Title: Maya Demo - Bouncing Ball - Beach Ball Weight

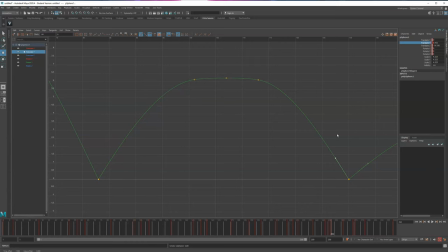(12:17)
It's going to be definitely rough, but I want to give this just, you know, just enough love so you understand what I'm trying to do. Just a bit higher here. You can see how, if you do this, how it adjusts the tangents here and here.
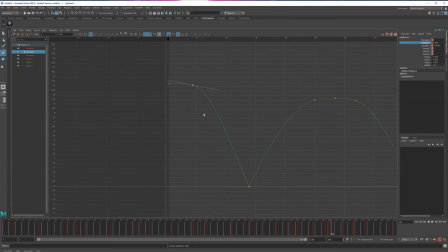(12:35)
Always a bit dangerous to me. I don't want the computer to do all that stuff for me. But let's pretend it's okay.
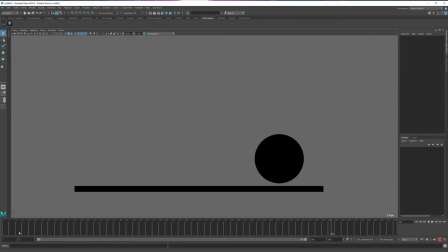(12:43)
What does this look like? And
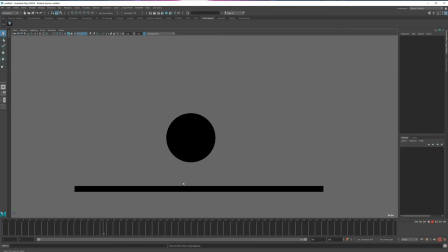there you go. It's not too bad.
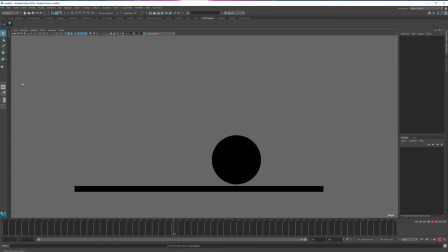(12:59)
Yes, but it's definitely different than the bowling ball or the basketball. But it's that type of exaggeration that I want you to think about where it goes up.
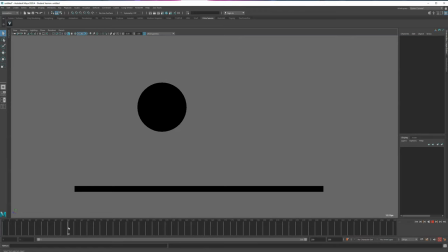(13:11)
And then here, it hangs and hangs and hangs and hangs and then drops.
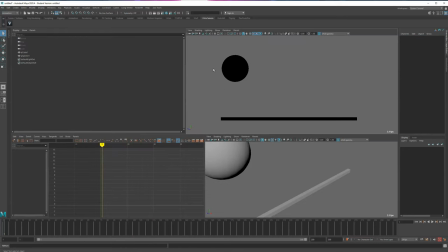(13:16)
What you don't want to do, again, this is the fine-tuning thing of your curves, is that you don't want it to go up, hang, hang, hang, and then suddenly drop too fast. So if I take all of my curves here, or my keys,
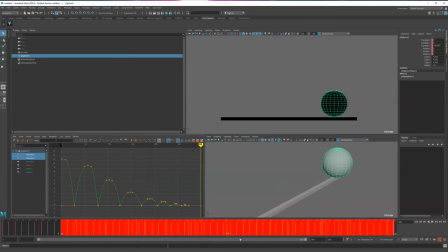(13:33)
and, you know, reduce all of this, and actually also reduce all of this, let's say again, by 3 frames, whatever it is,
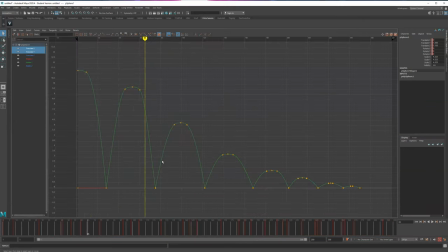(13:40)
right? So this drop here, and you always have to check again. See, I'm going to go higher here. So it's going to go up, hang, hang, hang, hang, hang, and suddenly drop.
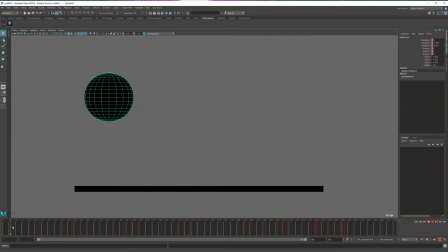(13:51)
I will tell you that drop is going to feel too fast. Right there. It's just that drop starts to feel more like there's really gravity kicking in. And this is dropping too fast.
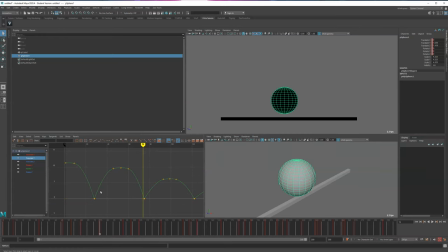(14:09)
You're almost going back to it's like a basketball, right?
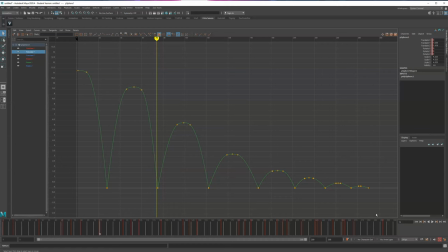(14:14)
So it's exaggerated this even more. I'm going to take this 2-3 frames, take all of this 2-3 frames, roughly. Make sure these guys are not too even. So have even more. That's probably okay.
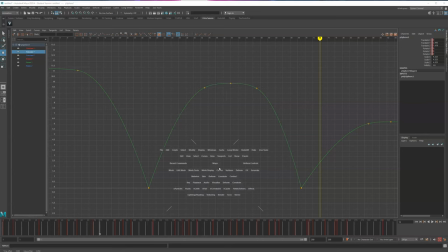(14:31)
Maybe a bit more hang time there. Blah, blah, blah. How does this guy feel?
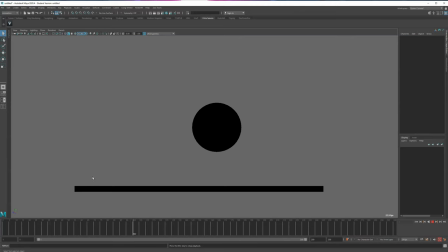(14:38)
Doing. Ba-bang. See that? That change. It drops too quickly compared to this next one that has a nice drop that's slow, but it still accelerates.
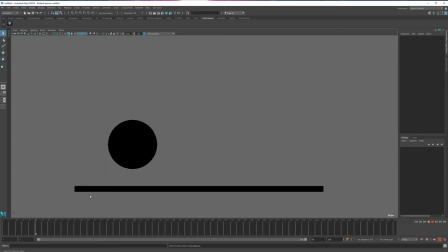(14:50)
You still want that feeling of gravity, but you don't want boom, this one. You want that fine line. And that's where it kicks in as an animator, where you want to make sure that it feels right.
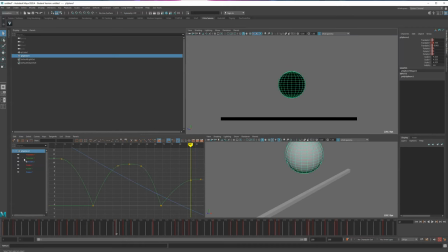(15:06)
And that's just your sense of timing. Again, you can do this all through reference as well. So I'm going to undo. So I'm going to save it as file just in case for future usage. How far did I go? There you go. And adjusting this. Just a bit, huh?
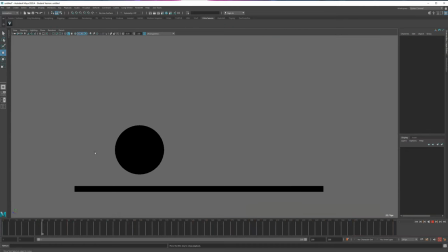(15:23)
I believe that was the good one. Boom. Boom.
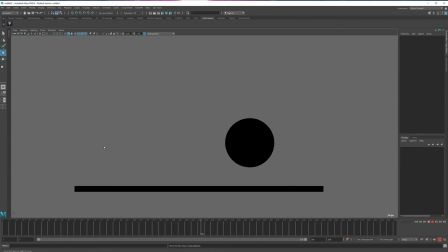(15:28)
Do something. I could still polish this a bit more, but I think that tells the story. Big difference. Let's see. What if, let me pause this.
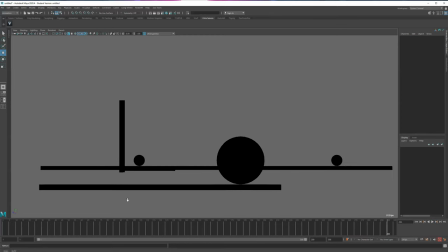(15:39)
I imported all the other ones, not adjusting for height.
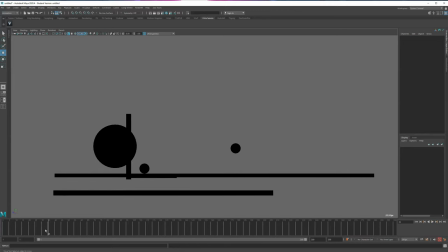(15:48)
This is what it looks like. So if I, what could I do here?
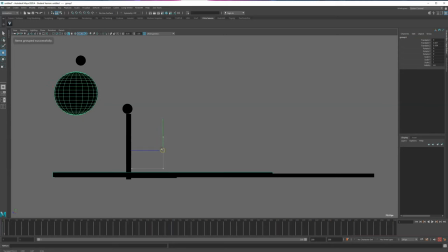(15:55)
I can take these guys. I don't know if this actually will work if I'm really roughly adjusted more like this. It's not too bad. And then let's take this one. I'm going to group this and, I don't know, bring it over here.
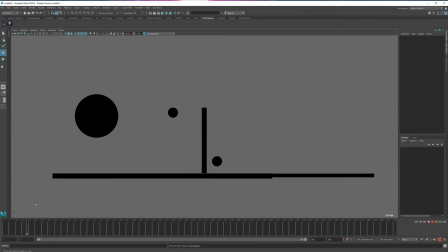(16:13)
It's going to be weird looking. Oh, interesting. Take this, and the height obviously has to be correct here. Yeah, that's better.